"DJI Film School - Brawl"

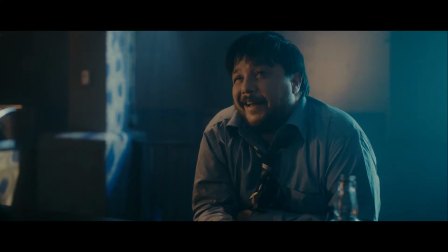(0:21) another, because why not? May as well live it up.
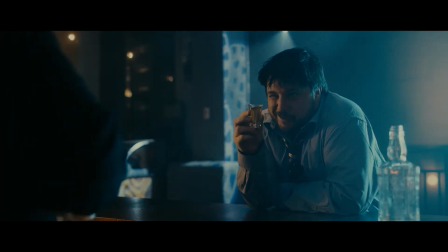(0:28) Can I give you a friendly piece of advice? Sure.
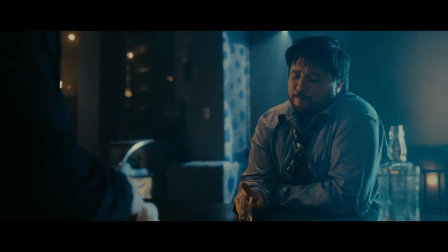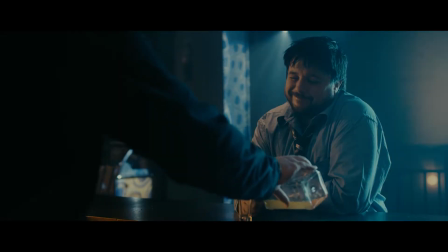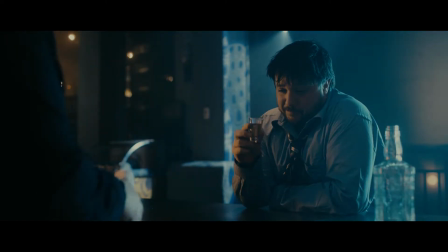(0:44) Never borrow money,
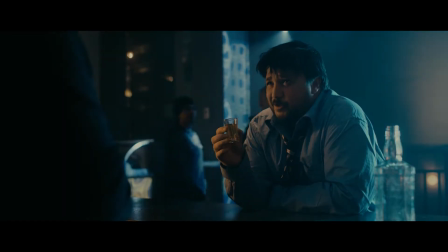(0:48) especially if it's from a psychopathic loan shark whose friends are gonna murder you if you can't pay it back.
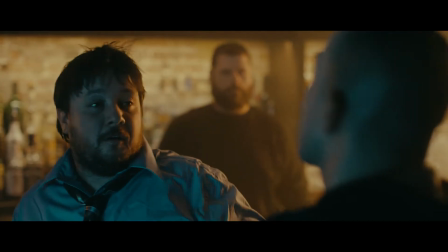(0:55) YOLO, am I right? Oh, speak of the devil, and he grabs you by the shoulder and spins you around.
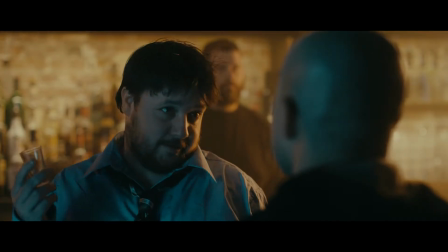(1:03) You're out of time, John. Oh, obviously I know this. Oh, another one, barkeep.
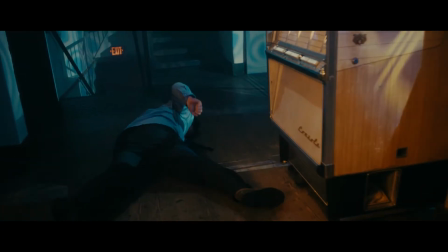(1:11) Wow!
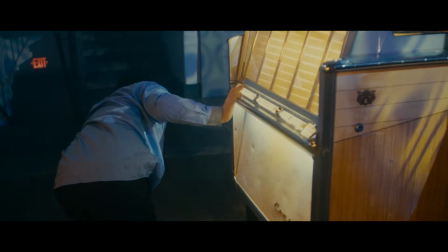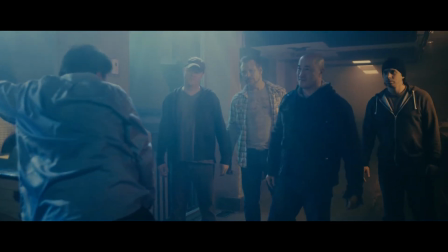(1:21) Why so hostility? Oh, hello, beautiful.
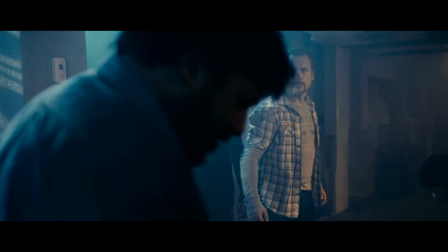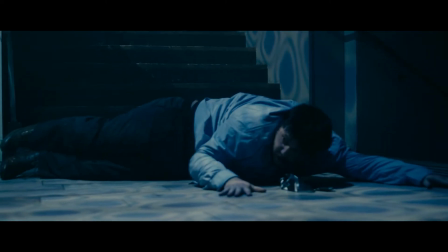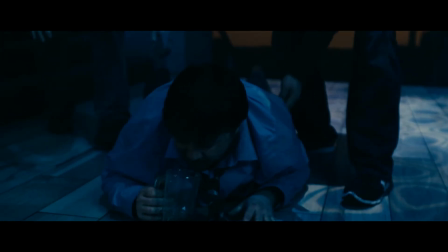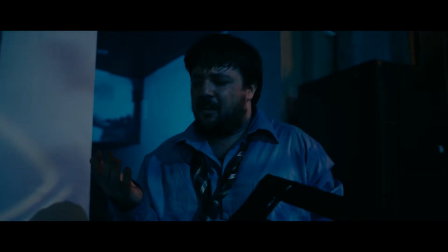(2:14) It didn't hurt. Oh, that's right, I'm drunk.
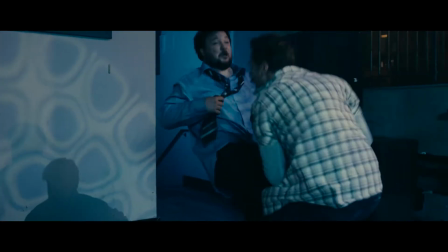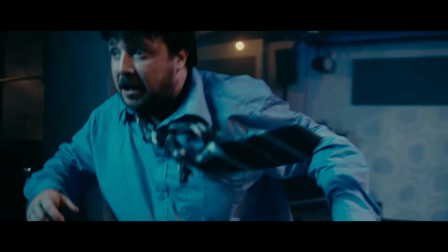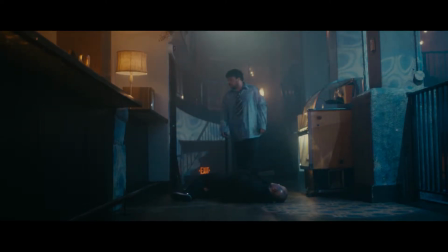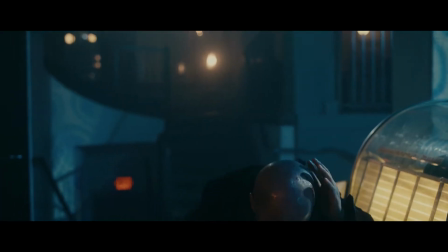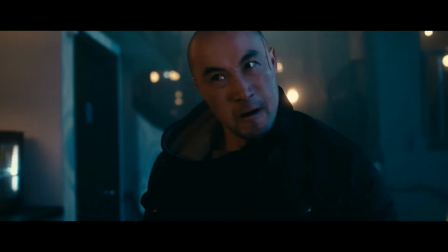(2:59) How's your head? Oh, come on.
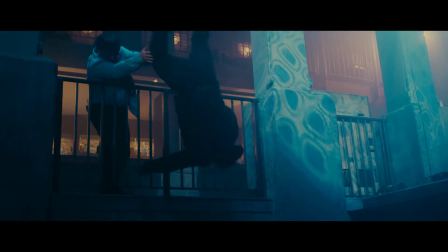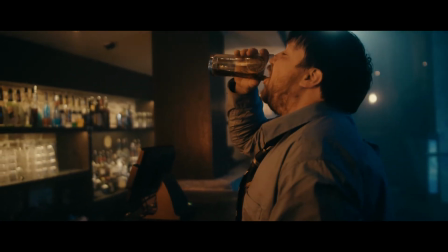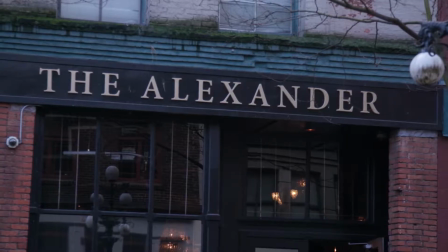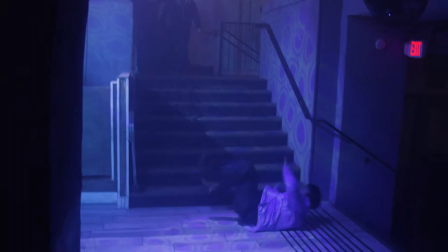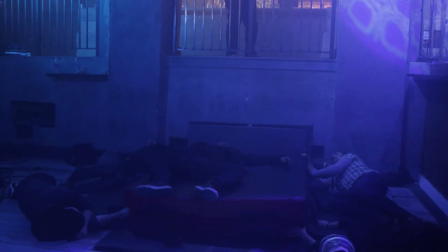(3:47)
With this scene, I looked at it as four sections.
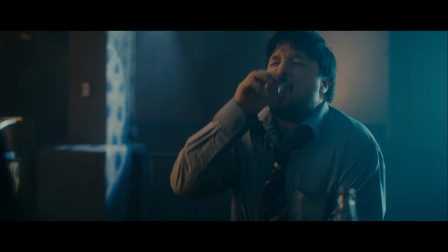(3:50)
The first section is the setup of our story, which our goal was to set up a very simple and vague storyline where the audience could fill in the blanks.
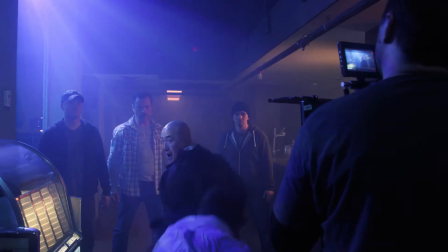(3:58)
The second section was our first bit of fighting. We're triggered into this with our lead character being thrown across the room.
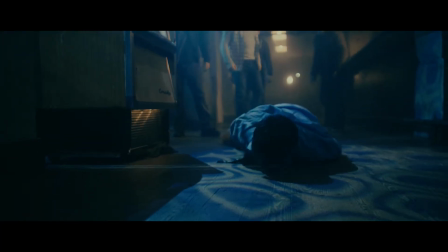(4:04)
And here, I wanted it to feel a bit chaotic. Our lead character was just totally thrown off guard, and I wanted to mirror that visually, so we went handheld.
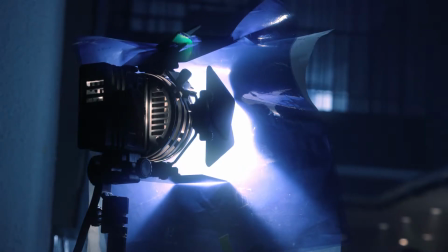(4:13)
The positioning of the lights in the bar scene was important because we needed to be able to allow Ryan to move freely. We kind of had to light in an almost 360 degree field of view.